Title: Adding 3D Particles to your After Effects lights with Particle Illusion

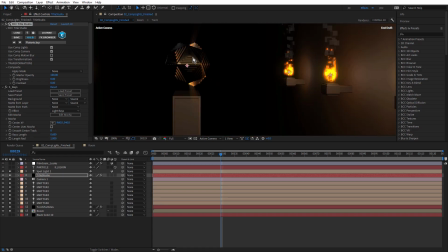And because that's black, you can see it's picking up the color from these lights.
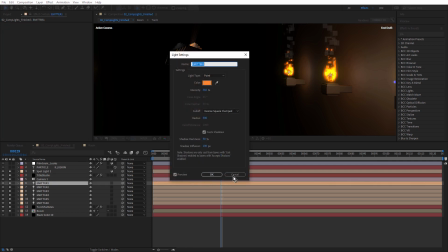Remember, these ones I'd set to this orange. And the spotlight is just a pale orange as well.
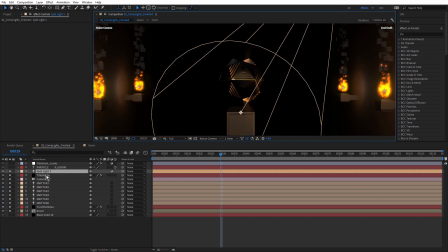And to make that pop out a little bit more, I've used sapphire rays. Just move my time indicator a little bit.
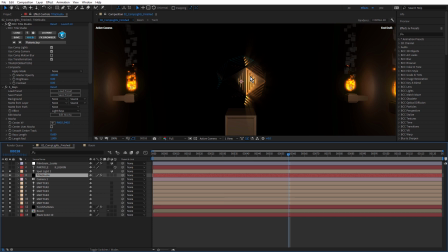So sapphire rays is just pulling out some rays from the brightest areas. Make that look a little more expensive. It's like that. And I could have made this a gold texture, but it was way too bright and blown out.
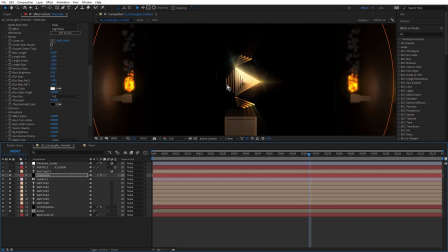So by making it black and having it pick up the color from the lights and then using the rays, makes it look a little darker, just picking up these highlights as the light hits it. And with the rays, I think it makes it look a little more mysterious.
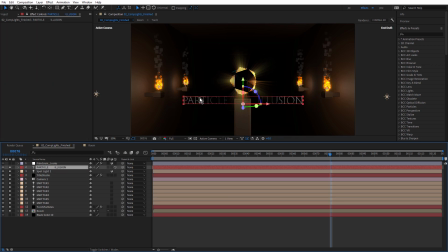Above that, we have some simple 2D text. This is simple After Effects text, just the words particle and illusion, set to 3D. And to finish the whole look off, I've used a couple of continuum effects, BCC plus Film Grunge and BCC plus Looks.
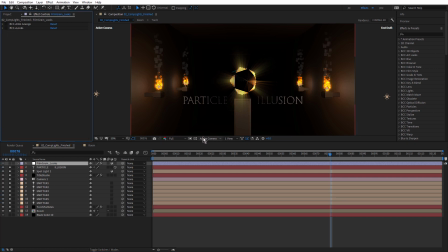Let's just turn those both off. And what we'll need to do now is come back and just turn this to off final quality. One thing we'll see when this redraws is that the shadows will reappear.
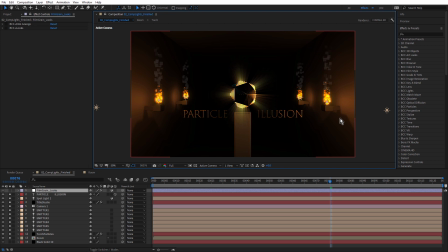See the shadows there? Now I did set for the lights to cast shadows. We just twirl, let's just grab emitter 1, twirl that open. You can see cast shadows is set to on. And you need to make sure inside this comp that your
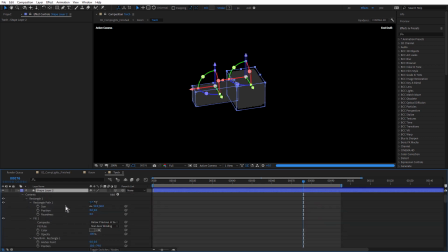3D layers that you want to cast shadows, you have that also set on. So here cast shadows is on, and accept shadows is on, and accept lights is on.
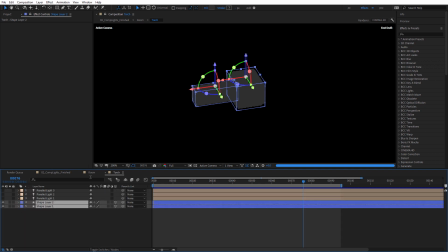So if you're wondering where your shadows are, make sure you've got those settings turned on. Let's close these two.
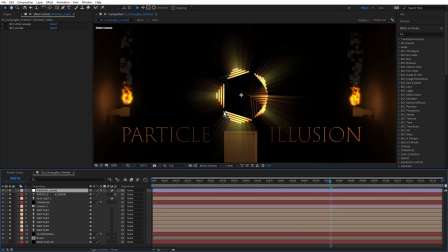And just switch on this adjustment layer. So I wanted to give this a kind of sepia grainy look, and I started with BCC plus Looks.
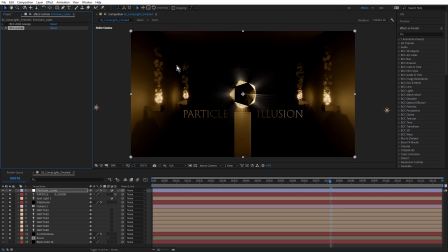And that gives us that basic sepia look. Just twirl this open. And if we click on FX Editor, this is where you can check out all of the presets.
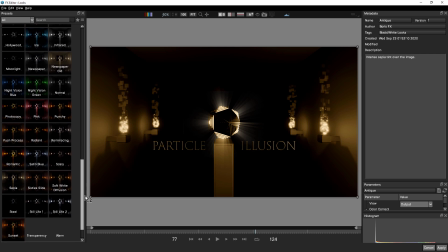There's a sepia one down the bottom here. Sepia was a little bit too desaturated. But there's so many presets in here, you'll definitely find something that gets you pretty close to what you need. And then of course you can make adjustments in here and then just click apply.
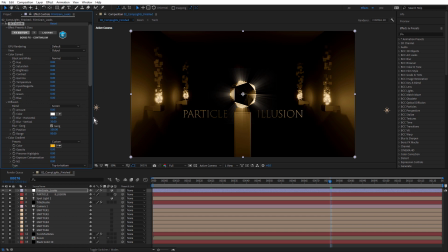And back in After Effects, there's also obviously the parameters here that you can adjust as well. But I just chose Antique and left it at that. Above that, we have BCC plus Film Grunge, just to add a bit of that old film look.
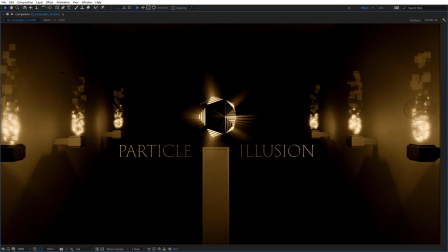And once again, there's the finished look.
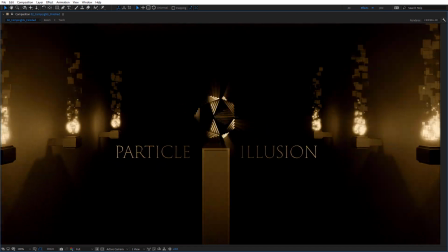So we've got the 3D room in After Effects, using After Effects shape layers, and rendered using the Cinema 4D renderer in After Effects.
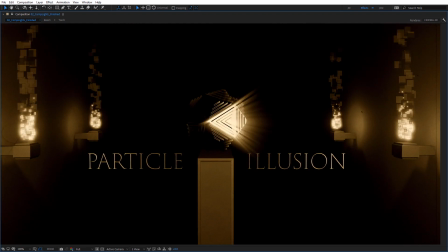We've got the Particle Illusion 2021.5 layer, which is using the new light tracking feature, tracking those After Effects lights.
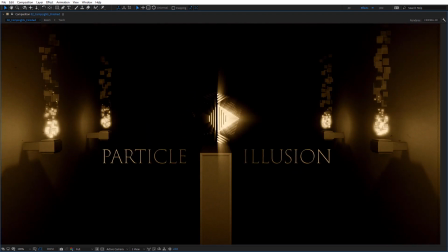And they're bouncing up and down with that wiggle expression on the Y. and also flickering a little bit with the wiggle on intensity. That's giving us those nice long shadows as well. And we've got the Title Studio layer, which is using a Cinema 4D model directly in Title Studio.
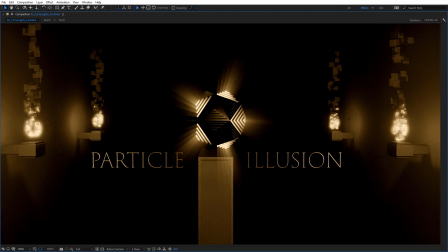And we have a comp camera just tracking in on the Z-axis with the After Effects 3D
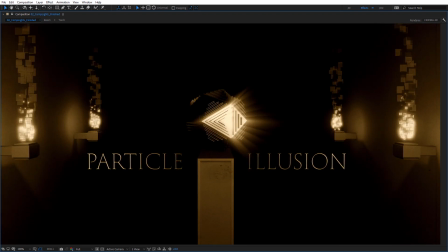layers and Particle Illusion and Title Studio objects all understanding and reacting to that camera.
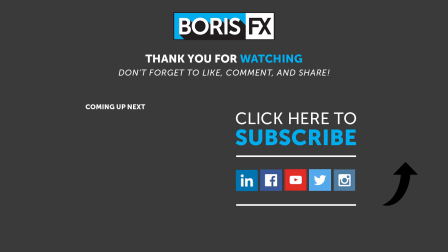So thanks again for watching. To learn more about Continuum and Particle Illusion, or to download a fully functional demo, be sure to visit borisfx.com.